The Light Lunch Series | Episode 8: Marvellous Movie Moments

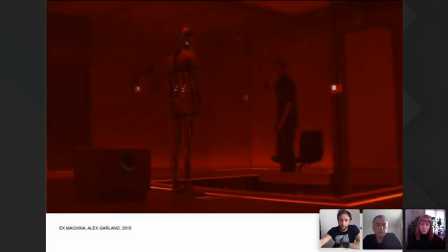[38:35]
and then when things sort of go to pot the same sort of light sources are used in a very sort of red normally meaning danger state and but all coming from the same location and the same source
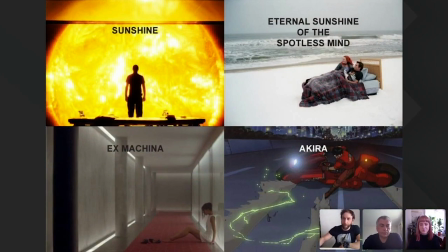[38:48]
um and also there's a a warm white light if i go back i haven't actually got a slide for it uh there's a much more domestic
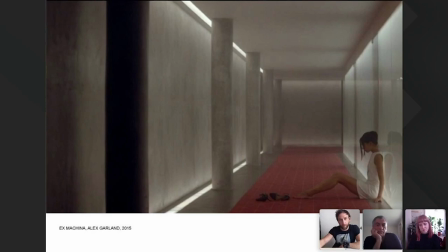[38:56]
uh warm white light uh that comes from these linear strips as well but sometimes only illuminated from the floor that is that sort of late night evening seeing that when we're looking at sort of contemporary life design that we do for residential or hospitality you are normally looking to have some
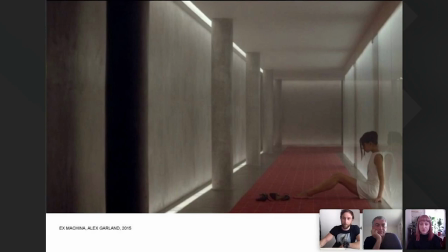[39:13]
amount of layering to the space to help it achieve different moods maybe
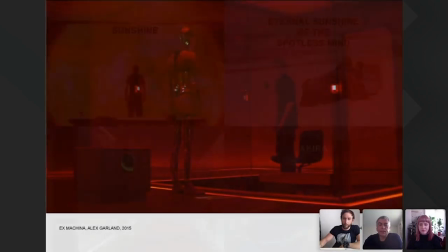[39:19]
not that mood I think that mood might be too much and some of my personal favorites
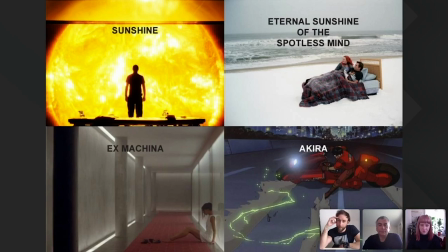[39:23]
I've some of them I touched upon in this movie but another one I haven't mentioned but it is stunning in terms of its almost simplicity what it looks simple but I'm I'm sure it's incredibly complicated in its conception, as most simple things are, by Michael and Michelle LeCondry.
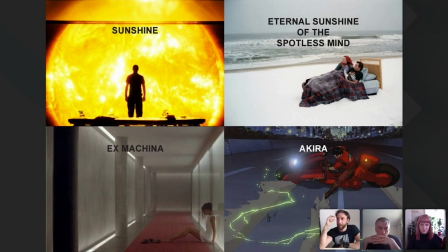[39:43]
And it's a journey through someone's mind. And as a result of that narrative of what are sort of lucid memories or lucid thoughts, it's almost akin to a dream state. and in that sort of passage through one thought to the next
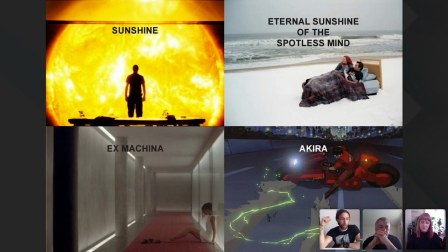[39:58]
thought of consciousness very sort of simple but stunningly visually effective techniques are used I'll sort of recount one of them and it's that in one of the scenes is in a library which is lit by sort of standard modular ceiling grid fluorescent lights and as
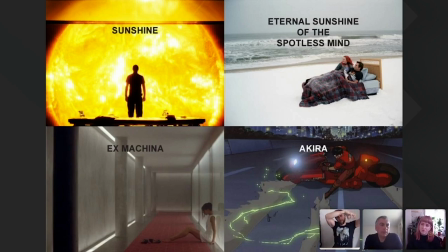[40:17]
he transitions and leaves that space and goes into the next space those fluorescent lights sort of slowly one by one from the background you know turn off as you go from one space into the next space so that that memory or that you know that scene's been deleted um
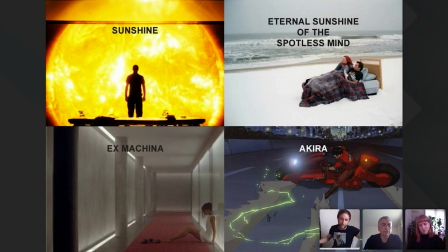[40:32]
but just simply using the fluorescence and so the lights that are native to the space um and it's quite powerful
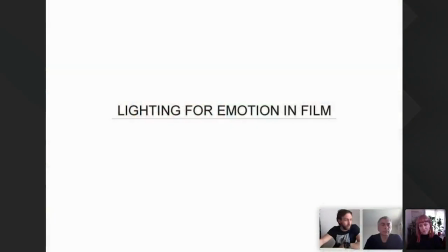[40:38]
so i think that is uh sort of a very um you know whistle stop tour through what is uh some of the moments that i i feel are important in the terms of history of lighting and movies and we're going to lead you on now to some of the more emotional elements with the lovely Sophie. Hi everyone.
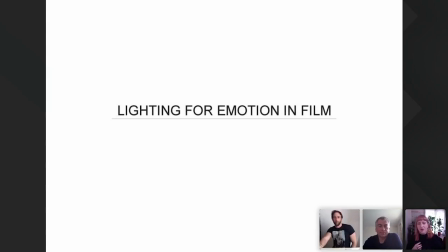[40:57]
So I'm particularly interested in light as a technique to sort of manipulate emotions and tell a story and I've sort of been looking at the intersection between film and lighting design and sort of how we borrow elements from each other in these sort of two worlds and it's by no mean a definitive list of techniques it's just a few that I thought were really nice.
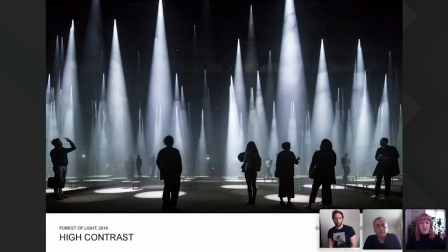[41:17]
So if you look at high contrast, this is something that we as lighting designers do when we want to create a bit of drama or texture in a space, like we might have pools of light and dark next to each other.
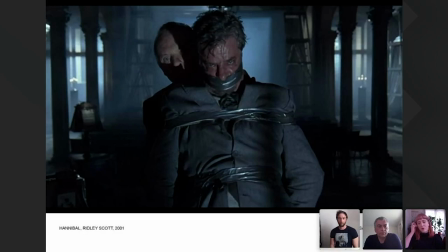[41:30]
And similarly in film, they've always used high contrast to create suspense and fear within the viewer. It can hide and distort faces. I think the best genre for doing this, in my opinion, is horror.
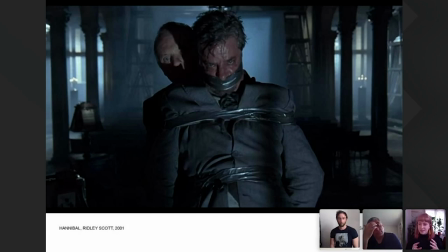[41:44]
I'm a big horror fan. And I think the lighting can be really amazing and artistic and maybe sometimes people shy away from horror because obviously it's pretty scary, but I think it can be some of the most beautiful film work. I actually hadn't seen Hannibal until I was chatting to Martin recently and he convinced me to watch it and it's so good.
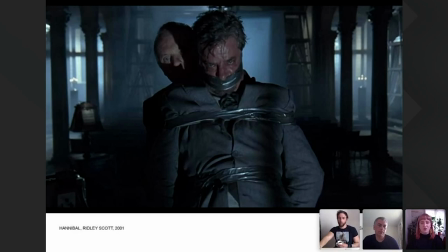[42:01]
And I think it's such a good example of using high contrast lighting to really sort of hide and distort faces and it brings uncertainty to the scene and you can't read what's going on in people's faces properly, so you can't really tell what's going on.
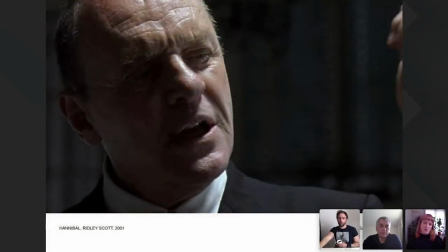[42:16]
There's often like shadows and shafts of light going across Anthony Hopkins' face and I think it's just a really good technique that they use there.
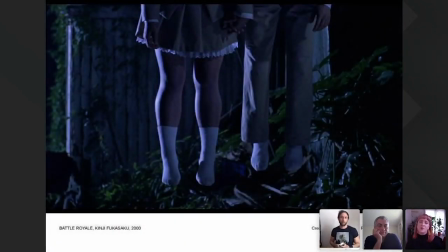[42:26]
So Battle Royale is another film that I think that uses this really, really well. It's a Japanese horror film which is basically The Hunger Games but it came way before The Hunger Games. So this was the inspiration for The Hunger Games.